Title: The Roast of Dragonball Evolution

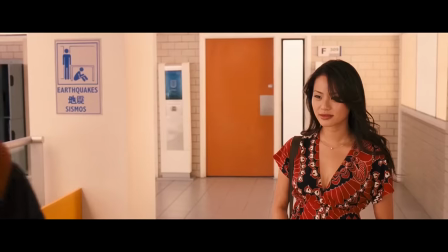740s
On that note, could Justin be any more overeager?
Hey, I'm having a party tonight at my house.
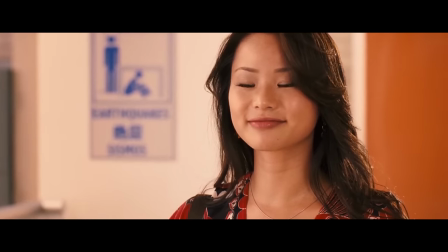746s I'll be there.
Fuck dude, at least pretend you haven't followed her home before.
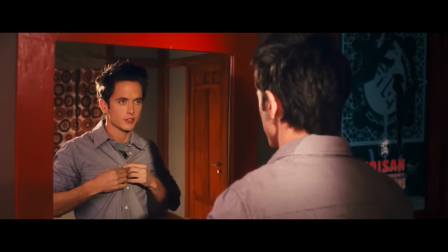751s
Soon enough, we see him getting ready for the party, and with it comes one of the movie's only decent jokes.
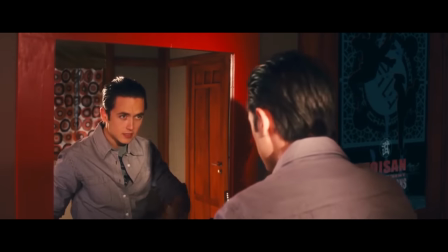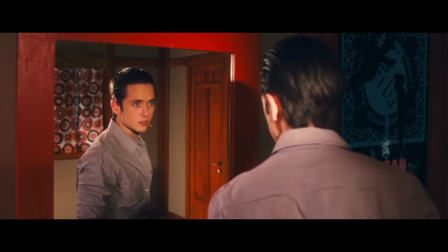763s Beauty awaits.
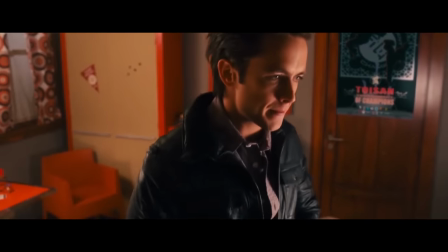766s
Sure, it's totally out of character, but anime hair do be like that anyway.
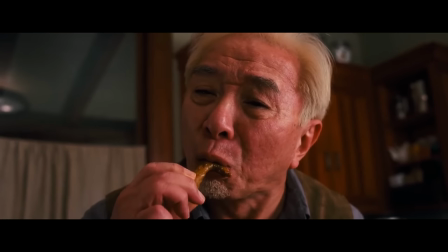771s
Because Goku's gotta be Spider-Man, Justin needs to let his adopted dad down in some way right before he's murdered.
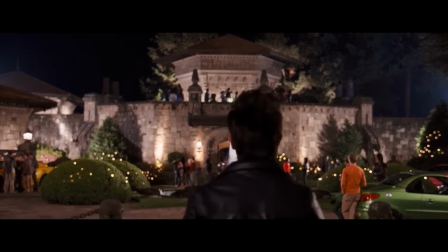778s
So even though Gohan seems like he'd be totally cool with it if he just asked,
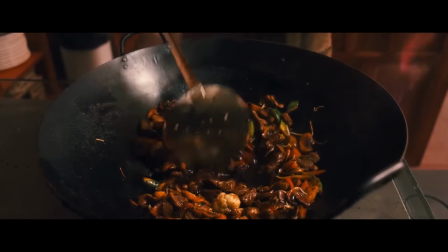782s
he sneaks out to the party while his grandpa's busy cooking him a special birthday dinner.
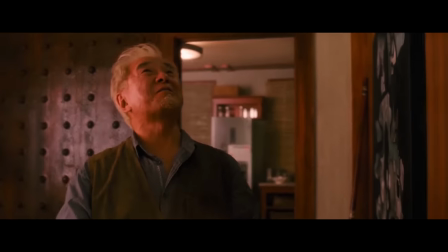788s Goku? Happy birthday! Goku?
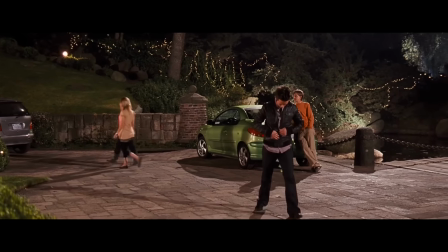795s This is the best birthday I've ever had.
A few of Gary's goons attack Justin as soon as he arrives at the party,
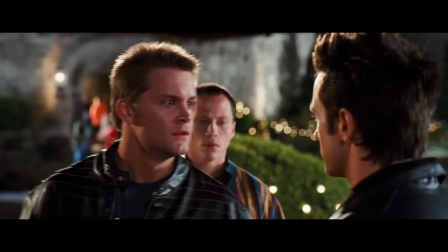801s
but because he suddenly cares about keeping promises to his grandpa again, he can only evade their attacks and goad them into fighting each other.
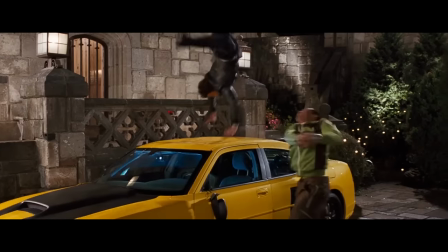809s
He does the same thing to the boss bully when he shows up,
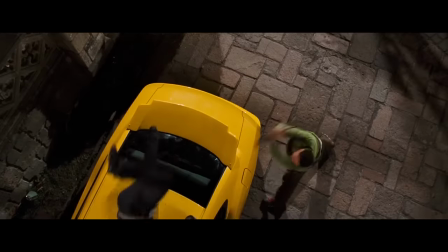812s
and… I know you're all expecting me to meme on this bit now… but one,
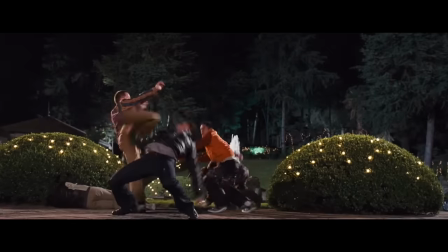819s
that's been done to death in every other video about this movie, and two, this is actually kinda the best fight in the film – low as the bar for that is.
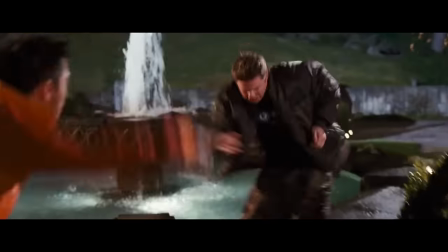828s
You can follow the action reasonably well, a few cuts last long enough to appreciate some of the stunt work,
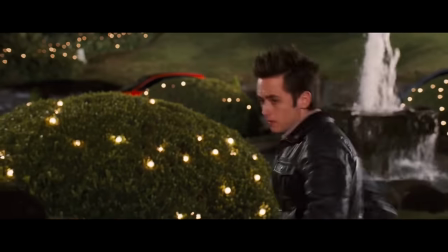834s
and it's clearly intended to serve as a comic relief bit before Gohan dies.
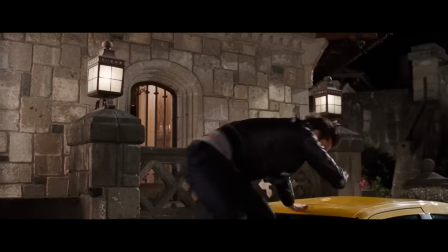838s
So I'd say for how many people have laughed at it, that hair slide gag more than succeeds at what it sets out to do.
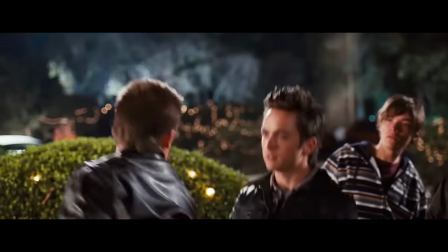846s
Besides that, I'm more concerned with what this scene does to the characters.
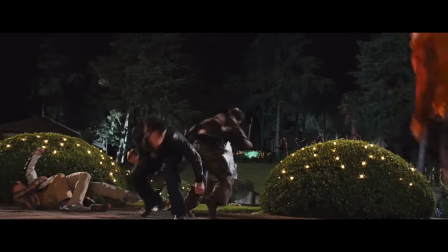850s
Because while Justin doesn't lay a finger on the bullies, uh… Chi Chi doesn't know that.
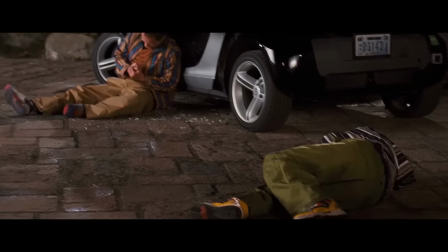856s
She just walks out to find him surrounded by a circle of her unconscious party guests.
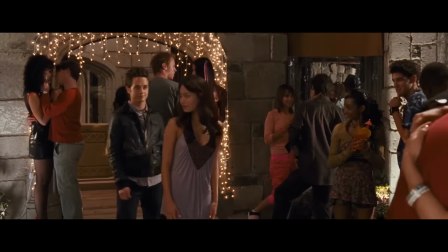861s
And given that context, it's kinda… fucked up? That she just follows him back inside to flirt without bothering to check on any of them?
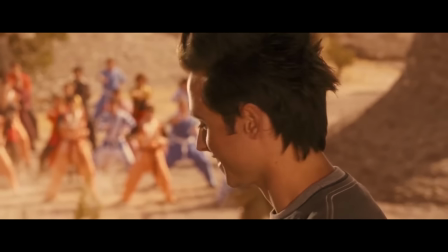870s
Movie Chi-Chi comes off as this flaky, amoral fight slut who will fall for any guy who can beat up the last guy she fell for.
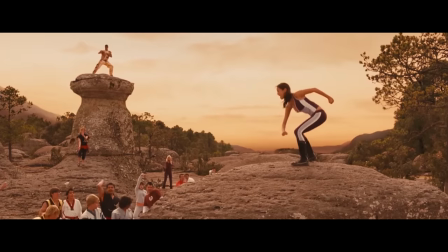877s
This is apparently motivated by the artificial off-screen conflict that she loves martial arts but her parents just don't get it,
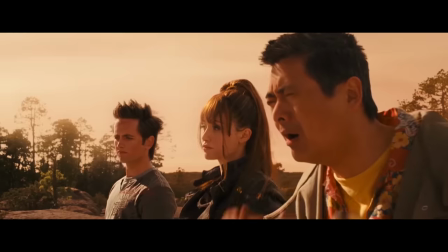885s
which is literally exactly the opposite of what a Chi-Chi is.
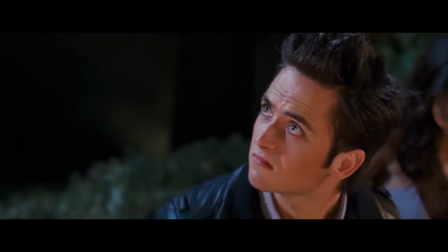890s
As he's busy macking on her, where Justin's spider sense starts tingling, signifying that it's finally time for the plot to happen.
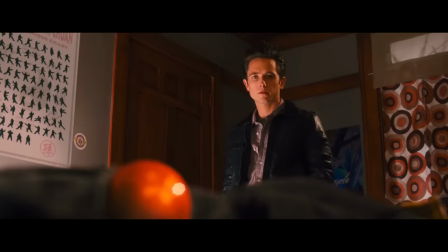897s
Back home, Piccolo shows up, looking for the four star ball, which I guess has just been in this same house for the last two thousand years?
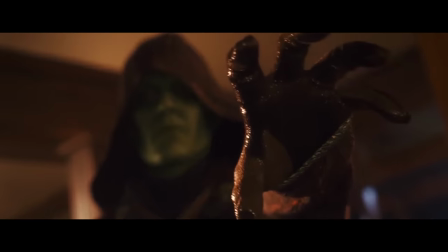904s
Because if he had a way of detecting it, he would've just gone to the party, right? Anyway, it's not there, so he gets pissed and force chokes Gohan,
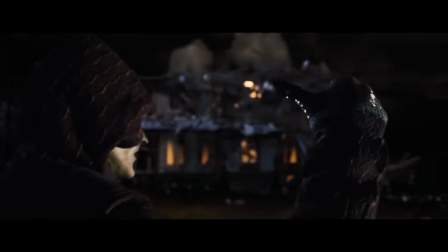912s
a thing he can apparently do, before dropping the whole ass house on his head out of spite.
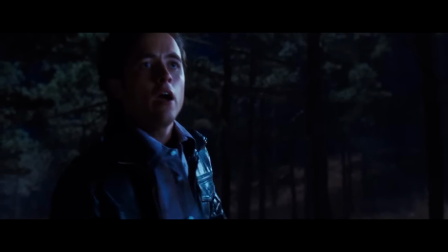917s
Which is… not a thing that would even daze your average key user,
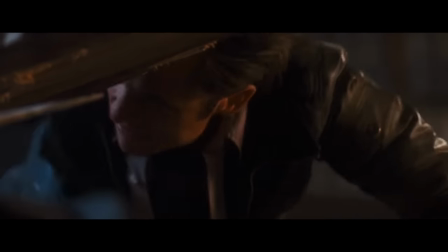921s
but that's a nerd nitpick, and there's a much more fundamental problem with Gohan's death.
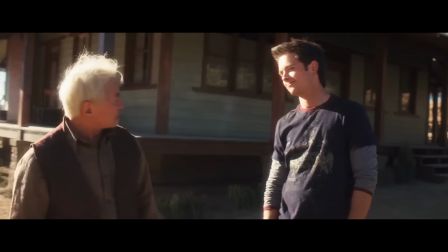928s
The sole purpose of this film's first act is to give the audience enough time to get attached
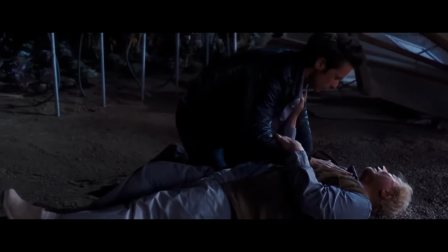933s
to these characters so we'll feel something when Gohan dies in his grandson's arms.
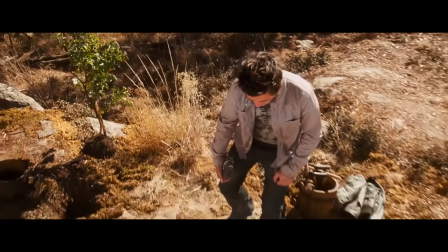938s
It doesn't work, because everything about this movie is terrible, but it does create the impression that this relationship is the emotional core of the story, which it absolutely is not.
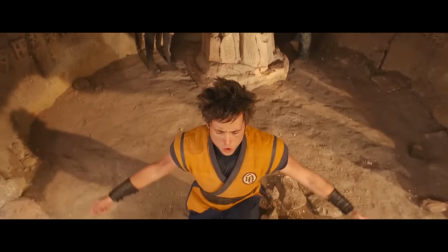951s
And that means you get some big ol' narrative blue balls when, at the end of the film,
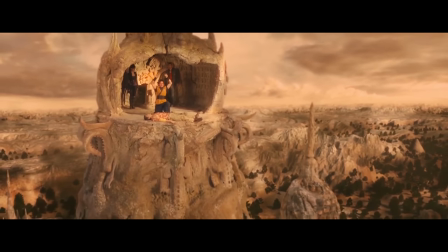955s
our hero uses the dragon balls to revive an old weirdo he's known for a week, and not the man who raised him,
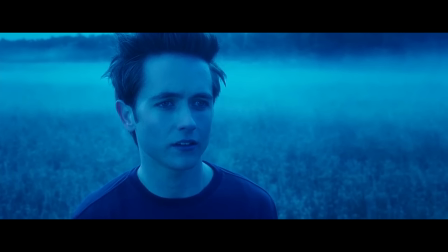963s
or even everyone who died because of Piccolo.
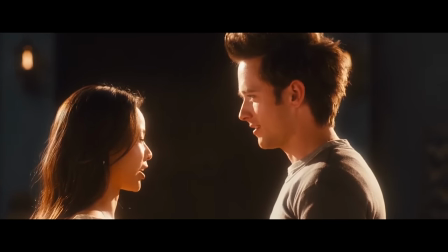966s
The final scene of the movie, on the other hand, implies that Justin's relationship with Chi-Chi is supposed to be its real driving having force,
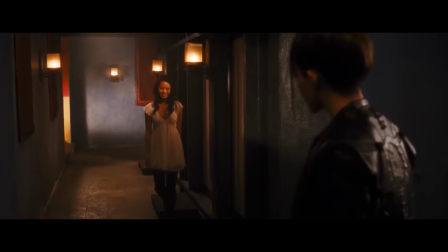973s
and the heavy focus on her in this intro does support that idea. But if it was true, you'd think she'd be… in the rest of it more?